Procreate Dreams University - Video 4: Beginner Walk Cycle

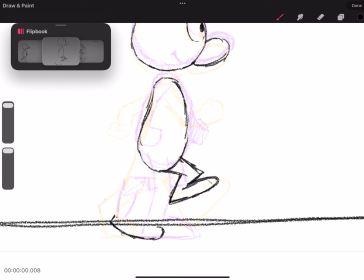(12:15)
Here I'm just establishing my in-between for that foot facing the camera as that foot is kind of peeling back. And then just continue to keep flipping as you draw these out. And really that's how you want to animate.
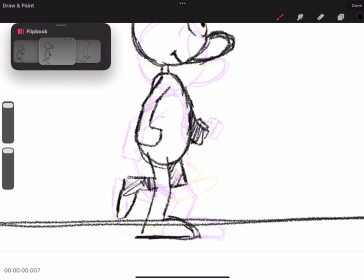(12:29)
You don't necessarily need the onion skin on to do these things.
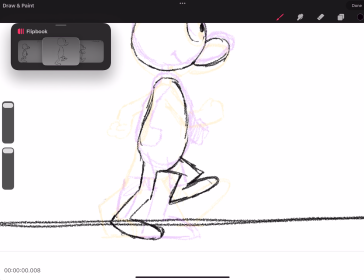(12:33)
It's definitely helpful, especially when you're doing something like an in-between. But don't forget to flip through and really pay attention to the arcs and the motion and just the general construction of the character as you're going through.
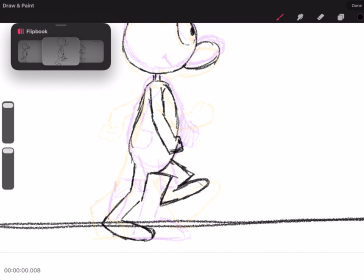(12:49)
Okay, so I'm just wrapping up this in-between here.
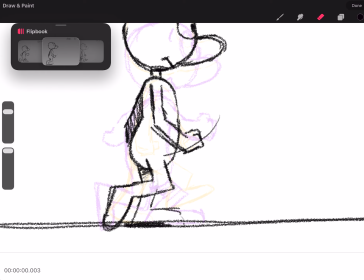(12:57)
Flipping through. Yep, that's looking pretty good. You can really see that action happening. Let me zoom out here a little bit.
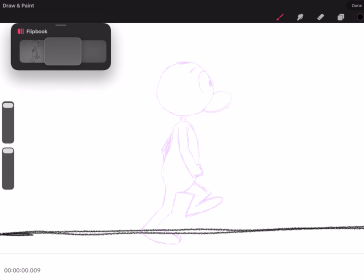(13:07)
And then when you're done, you want to delete that last frame because it's looping back to frame 1 here.
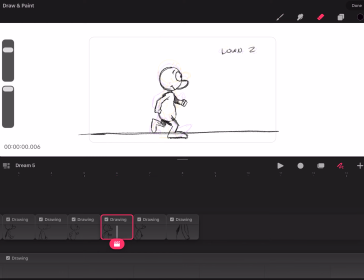(13:14)
So it goes contact, down, pass, up. Contact, down, pass, up. You have those 4 poses repeated twice once per side.
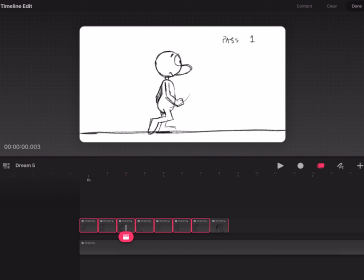(13:27)
So there you can see my 4 drawings. I'm going to select them all. I'm going to hold the edge of one, put finger on the other side of the screen and drag those out. And I'm going to drag them out into 4s so that each drawing is lasting 4 frames long. All right, looking pretty good. Now I'm going to zoom in and kind of fill that frame, and then here's my walk cycle.
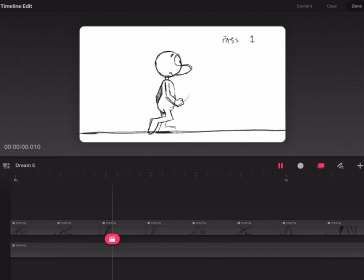(13:48)
Now granted, when we're watching this is sped up x2.
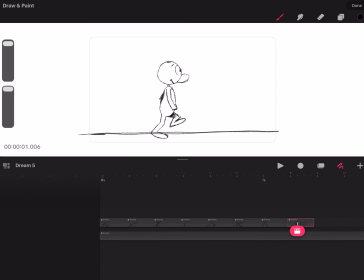(13:52)
So if we can get through a little bit quicker, since most of my videos were coming through about 35 minutes,
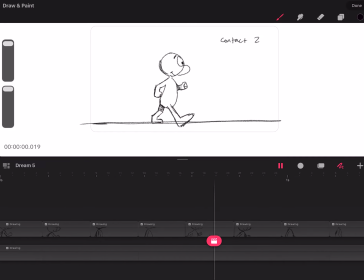(13:57)
I wanted this one to land closer to 15 to help you get through. But there you have it. You got a really basic walk cycle. Looks really nice. And I think once you get through this, you'll really see the mechanics come through and have a really nice result as you work through that walk cycle.
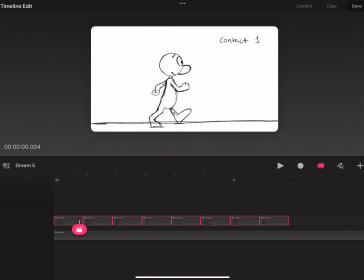(14:16)
Thanks again for checking it out. This is Eric here.
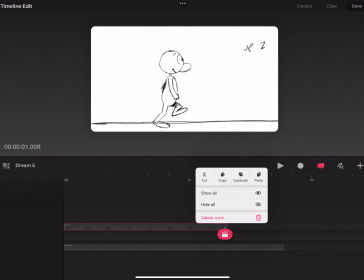(14:22)
Last thing we're going to do, this was just for fun as I want to explore.
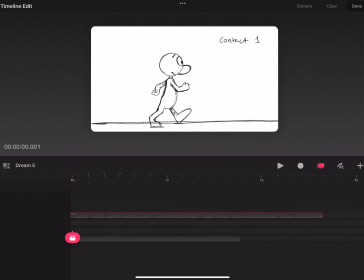(14:27)
I grouped and then duplicated and then grouped again because I wanted to see Norman kind of slide across the screen a little bit. So I'm going to do a keyframe here and kind of find where Norman might end up and throw a keyframe on the beginning.
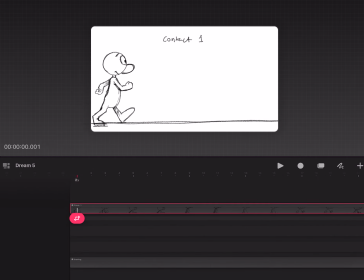(14:44)
And so the thought that I have here is I'm just going to drag Norman from left to right and find the right distance that Norman's going to travel so that it feels kind of nice as Norman walks.
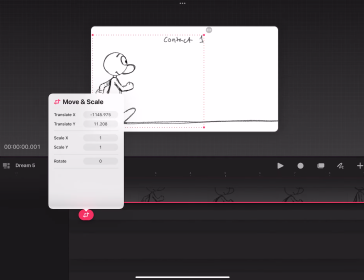(14:59)
Now you'll notice Norman gets, he has easing built in.
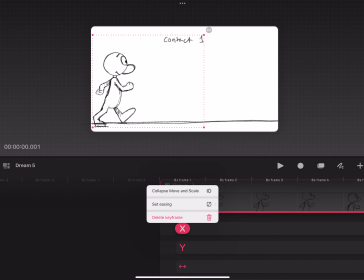(15:04)
So what I found here is that Procreate Dreams is automatically setting an ease in and out,
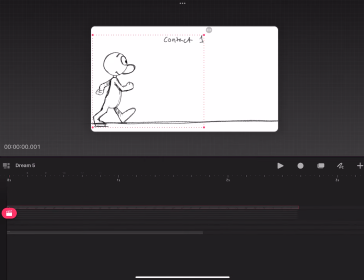(15:11)
and what I'm doing is switching to linear. So I drilled into that keyframe and I changed the easing so that it's linear, because when Norman's walking at this constant pace, what you want is a constant left to right movement. You don't really want any type of easing in the actual distance traveled and speed that Norman is going.
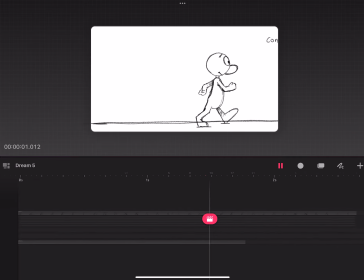(15:31)
But what I do want to adjust is the location of how Norman's walking. It felt like he was kind of drifting a little bit, so I just made an adjustment there. I'm going to extend the ground plane, and then there you have it. There's Norman walking from left to right. Yeah, thanks again for watching.
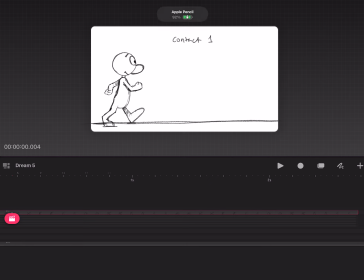(15:47)
This is Eric, and I hope you really appreciated this tutorial, and subscribe and tune in for future lessons.